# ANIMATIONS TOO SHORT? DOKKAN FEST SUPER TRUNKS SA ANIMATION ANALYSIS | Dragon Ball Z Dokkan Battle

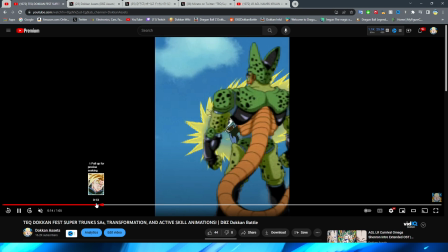970s
That's just kind of the feeling that I get from it. We have Trunks flying forward here, right?
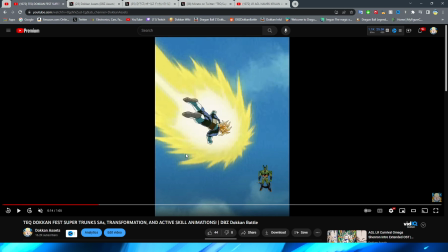975s
Which is literally just a static PNG. Does his hair move for this? No, his hair does not even move for this section.
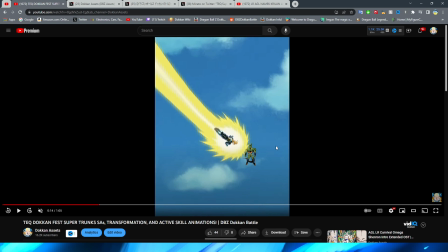981s
Okay, that's one for Gohan then, I guess.
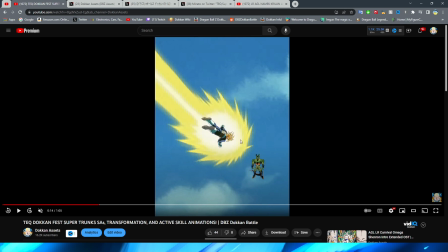984s
They do transition, though, from this asset to the one where he has his legs kind of a little bit tighter. Obviously,
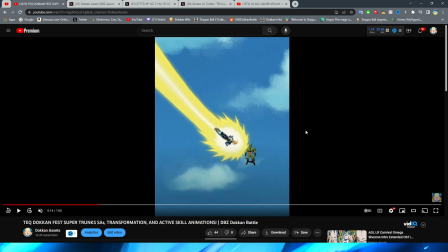990s
you know, this is supposed to imply like he's kind of farther along the flight path, right? Before obviously arriving at second form. So I will say the aura that they used for this section with the actual like way that it's animated definitely looks very, very nice for sure.
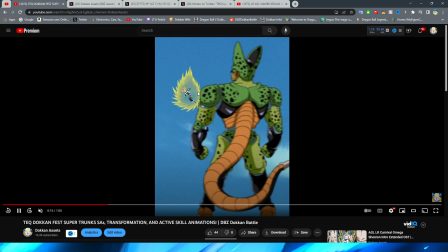1005s
We now move on to Trunks flying in front of Cell and moving back. I will say that does look very, very nice.
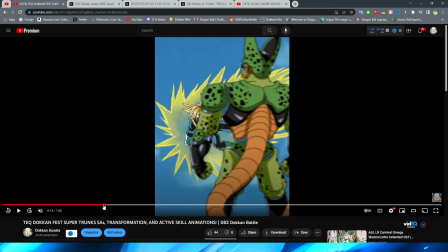1012s
This whole sequence, I have a feeling, is going to be a very underrated part of Trunks' animations, where he's kind of flying in front of him, right? Unfortunately, we get a face full of Stinky Sprite, but that's not really the fault of the animation.
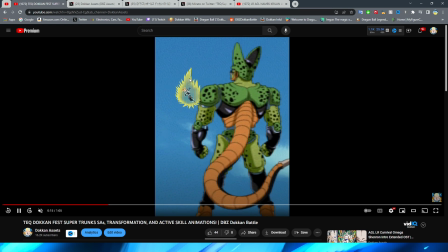1024s
Regardless, though, Trunks flying back looks fantastic, and then him obviously moving back a little bit, and that tiny bit of movement in the back. Let me see if I can capture that here, kind of in the frames, right? When Trunks is basically fully moved back here, and then we have, right, him obviously kind of move up and back a little bit.
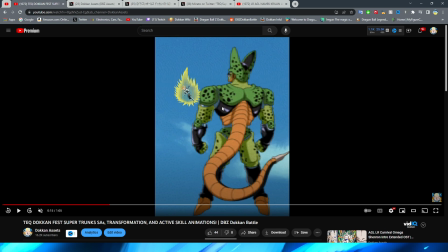1043s
I feel like that's very natural before we finally have this big kick. And I will say, obviously, this asset transition is a little bit of a big jump, but to be fair, it's supposed to be quick and snappy because obviously Trunks is flying down and going to kick Cell.
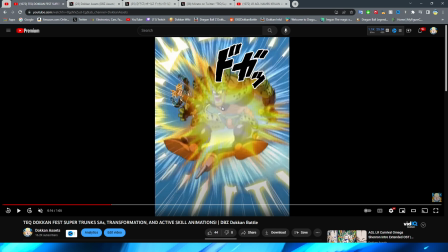1056s
I do kind of wish that they had Trunks a little bit bigger, so you could actually see him more in this frame. And unfortunately, Stinky Sprite moment strikes again. Because of how the sprites are, they can't really have one of Cell being kicked in the stomach the opposite way.
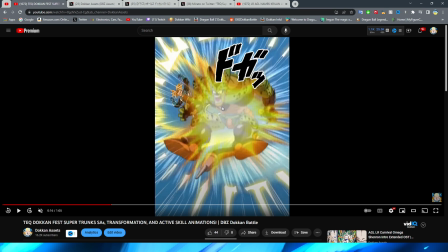1075s
I feel like there is a sprite for that where the character's facing backwards, but I suppose not because they're using this one, which is like where Cell would be kicked in the stomach. But this is almost like, you know, Trunks should be on our side of the screen or on the other side of Cell if this is how Cell is reacting to getting kicked.
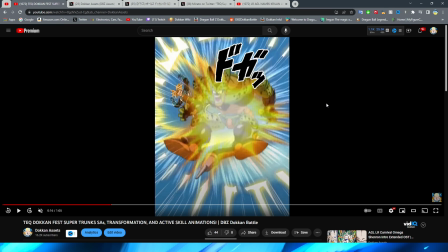1094s
Because otherwise his stomach would be out because he'd be getting kicked in the back in this instance. But again, that's just the sprites. That's not really the fault of the animations. Regardless, though, Cell does end up flying away.
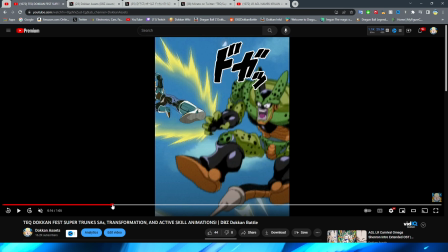1107s
My boy flabbergasted, by the way. Oh my gosh. We have, obviously, Trunks go off screen, and I do quite like this.
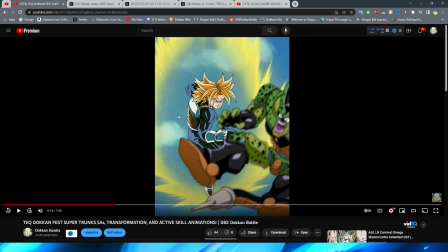1114s
Having Trunks zoom back in, right, with kind of like a little bit of a teleport effect here. That is pretty cool, obviously trying to imply how quickly he is moving forward, right, before he arrives in front of Cell to give him the old bop.
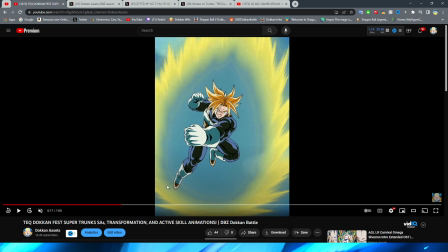1129s
And I think that that fist is pretty good.
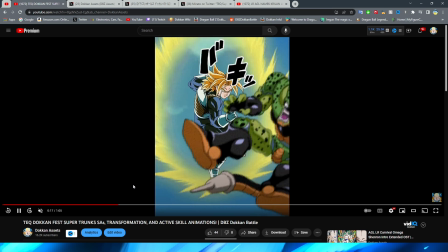1132s
I will say, I did kind of feel like when looking at this, that the actual animation on the end here was a little bit weird.
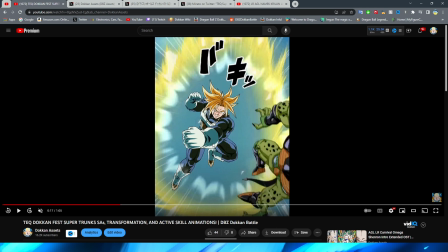1141s
I think it was this frame right here. I don't know, I feel like there should just be one more frame in between this of him moving his fist like that, because obviously it's supposed to be like Trunks accounting for the recoil,
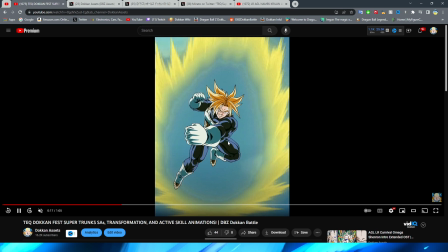1152s
because after that it looks just fine. But that one little like pop, I don't know, it bothers me personally. Again, obviously, you know, very nitpicking this.
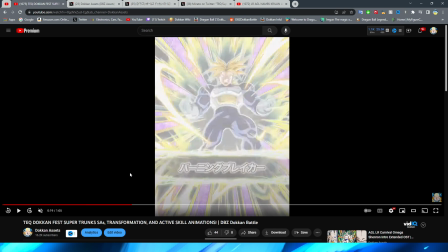1162s
Now, we do have Trunks here, right, after the card art is shown, which, by the way, I think this card art is pretty cool.
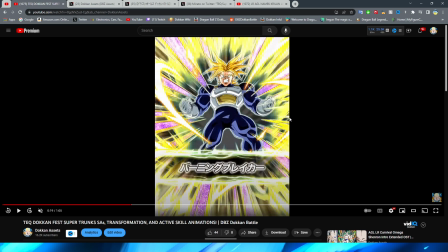1168s
But I will say, I don't know if it feels like Dokkan Fest enough, right? At this point, like, any character can get a Dokkan Fest, and I think that that's just fine. In fact, they did a video on this channel, like, what characters, you know, deserve a Dokkan Fest. And I think it's fine if Super Trunks gets one, but this feels a lot more like a SSR of an unfeatured character to me.
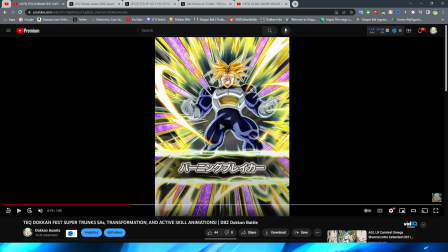1188s
I don't know.
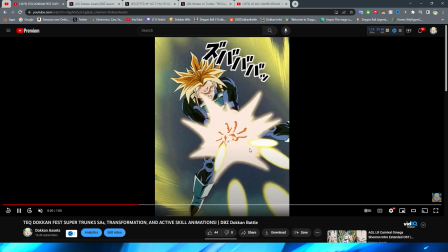1189s
Regardless, though, This animation of Trunks launching these ki blasts feels very lackluster to me.
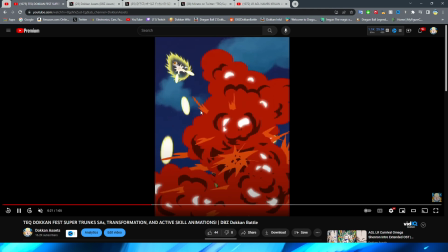1197s
I am going to assume that, again, this is the anime's L, because obviously this is just Trunks,
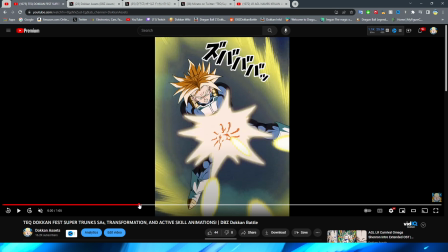1203s
like, quite literally a solid PNG of my boy standing there, right?
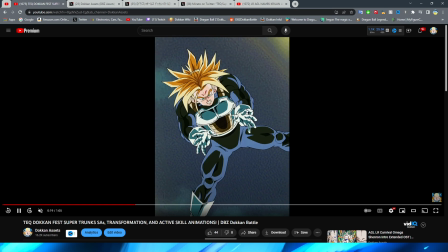1209s
Basically doing nothing. They do have his arms move back a little bit in the beginning, which is nice.
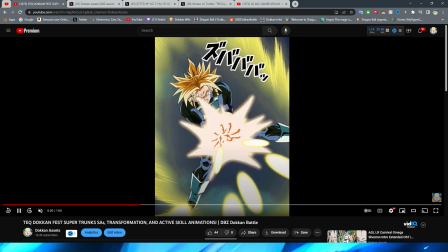1213s
And as the ki blasts are flying, they do have his hair move.